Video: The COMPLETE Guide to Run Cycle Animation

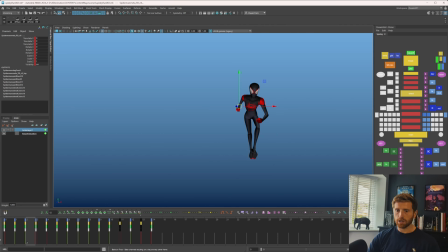the spacing of everything on this arm to check if i like it a little something in there and i'm just going to fix it by eye as i have been doing all right so while i'm doing this i'm also going to just give you a quick message about my
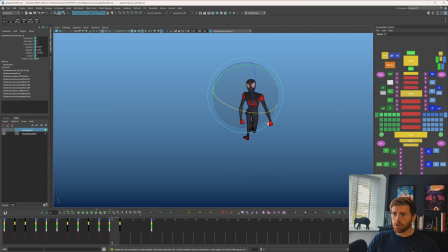mentorship review website keyframe coach it's pretty straightforward and pretty uncomplex there's two options there's one review or there's six reviews you purchase six reviews from me you basically get six reviews for the price of five so a free review
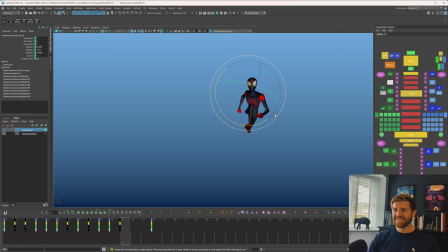if you pay for five so not free so if you're interested in that you can check out keyframe coach and it's basically just a review to help you if you're studying animation just to get some some polish notes and
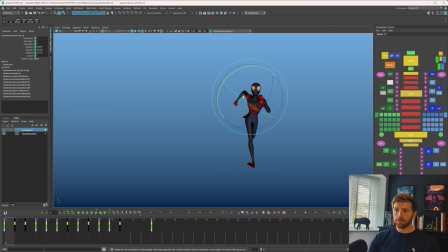what have you just a second pair of eyes from someone who's been doing animation for quite a while but if you're interested in that sort of thing check out keyframe coach okay we've fixed the spacing on that arm i'm actually happy with that arm for once let's go i want to get rid of this layout because i feel like i'm pretty happy with the
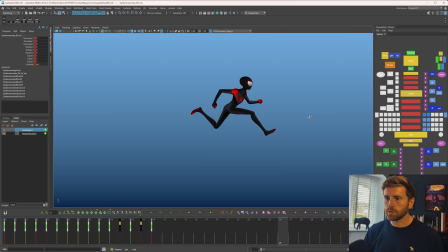animation that we've got from doing that layout so let's delete that
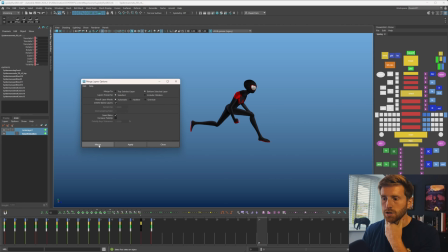and by delete it i mean smart baits here merge and then i'm going to take these arms and legs and
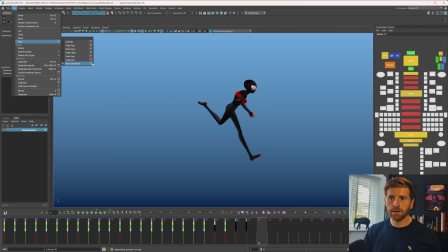because they're all a bit offset i'm just gonna go to edit keys bake simulation and bake everything on once and that should just clean everything up and by clean it i mean make it very messy but put everything onto onto once so i can then just have the exact same animation
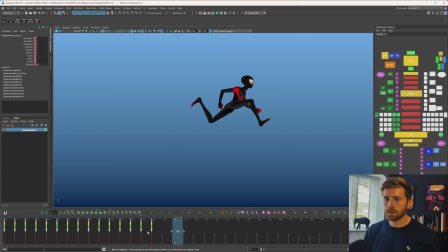cycle through i'm gonna grab this delete these this you know the drill by now mirror that offset of course and then one last thing i'm going to fix this arm up because there were a few spacing issues before that i remember we had to fix mostly
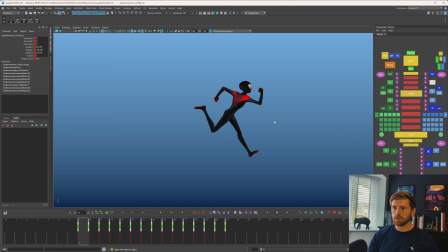pretty good i think it was just in here there was this one well there's a couple things but i'll just fix what i can hopefully this will also have the added effect of making things not feel 100 the same on both sides maybe i can like start to leave that one
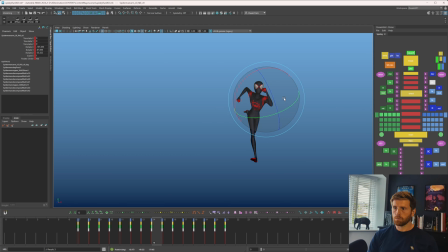down a little earlier i'm not really sure what's causing this so i'm just going to blame the rig instead of my own skills at that point i think i'm pretty much done with my run cycle for now a
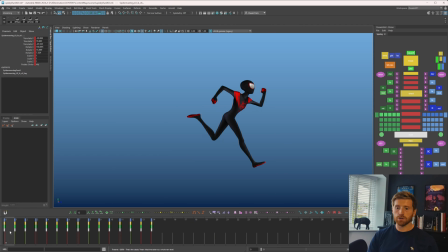few more things we can maybe do just to vary the up down a little
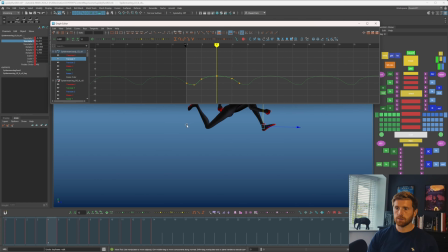let's is that the root yeah so i just want to bake this and then on this side i will just take this and slightly push it up i'm also going to take the feet when
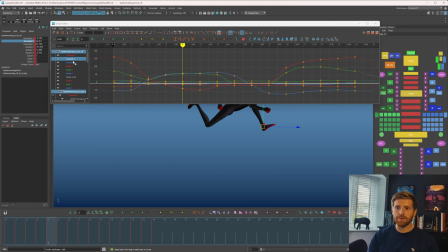they're in the air slightly push those up you can't leave the feet behind and that just creates a little more visual rhythm
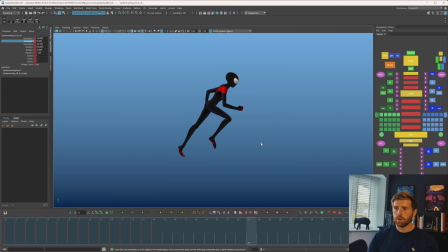in our cycle not much probably won't even notice i think that's pretty cool icing on the cake would be
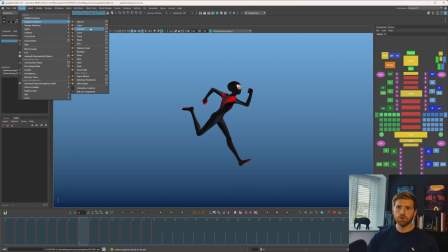to maybe add a smear in here could be cool just gonna create some geometry let's think about how we do this. Not done before, to be fair, so it could be fun, but maybe some cone.
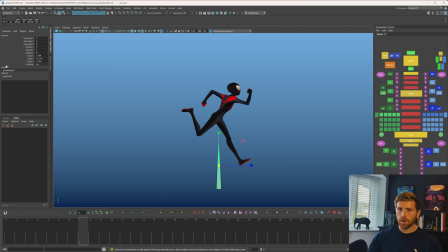Yeah, let's create some cones. We've got a cone. I'll do, just make it thin and give it a few more subdivisions in height. Sick. Now grab some middle vertexes, turn on soft selection.
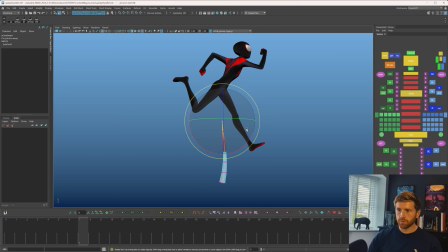Just fix this up so it has an arc to it, essentially. Just creating an arc shape turn off software lecture okay we have a little arc assigned new material
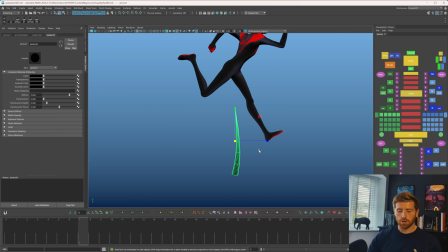let's just give it a black lambert for now so i'm just going to create some of these and add them in to where i feel that they could be useful is used to bridge the gap between
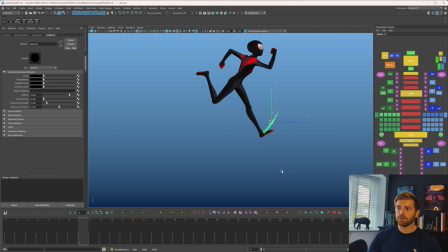poses so you want to show where it's been and where it's going you don't want to attach it really see that's pretty cool i